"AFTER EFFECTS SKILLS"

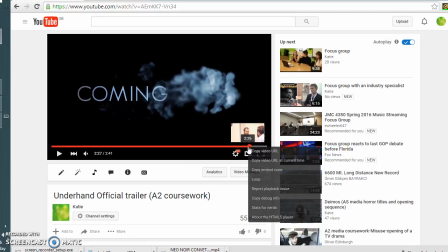482s
And then again we used our keyframes and mask to allow
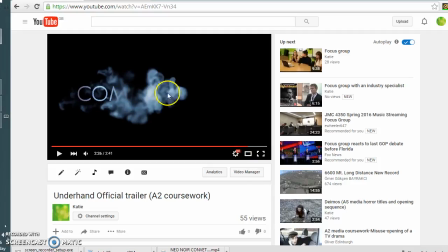488s
it to allow the text to move with the smoke. So gradually each letter moves in, fades in with the smoke. If you watch that again, you will notice.
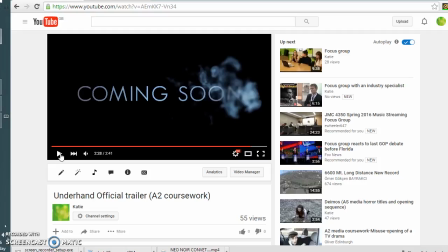501s
Just adding to the effect, making it have a strong impact and look very professional. And then on more simpler titles, we had two of these. The first one being about our director.
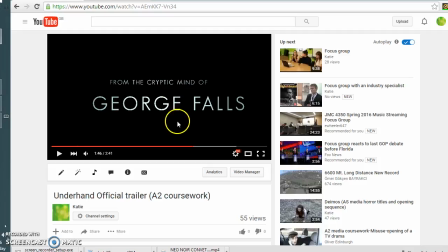520s
And all we did for that was we imported the colouring from the Brit trailer. If you were to watch that, you would notice that our colouring is very similar.
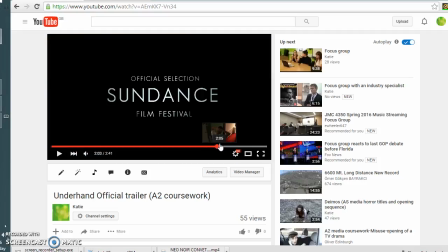535s
And the reason why we chose this kind of faded green colour was because it represents the envy, the jealousy, and the evilness in our film. And then we just played around with fonts.
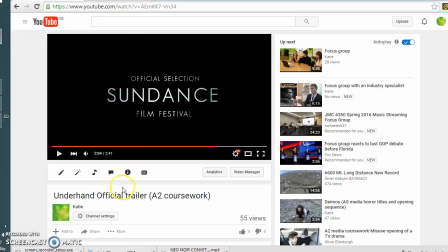550s
We watched other trailers aside from Nightcrawler, and we decided that this looked the most professional font. The only thing I would say about our Sundance
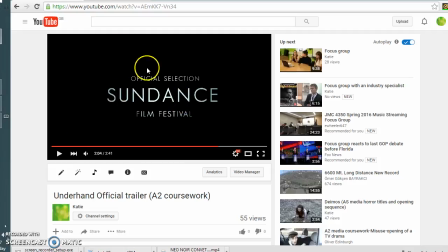564s
title, we did try and import the feather logo that Sundance have into After Effects, and using Photoshop as well, we tried to just select the feather and not the background, but we were unable to do this without it.
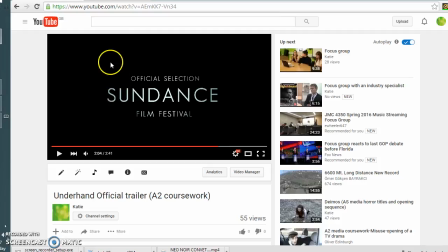581s
Well, we did do it, but it didn't look very professional because it didn't match up with the text, because we couldn't get the right sizing, and then it became too pixelated. So we thought it was best just to leave it on this black background, and we still reiterated the font and the text size that Sundance have.
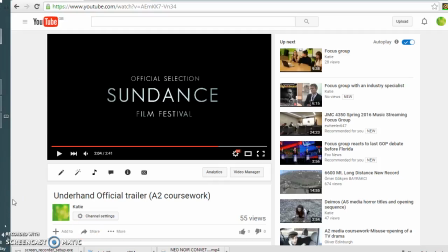599s
So there we are, that is my analysis of my skills that I use in After Effects. Thank you for listening and goodbye.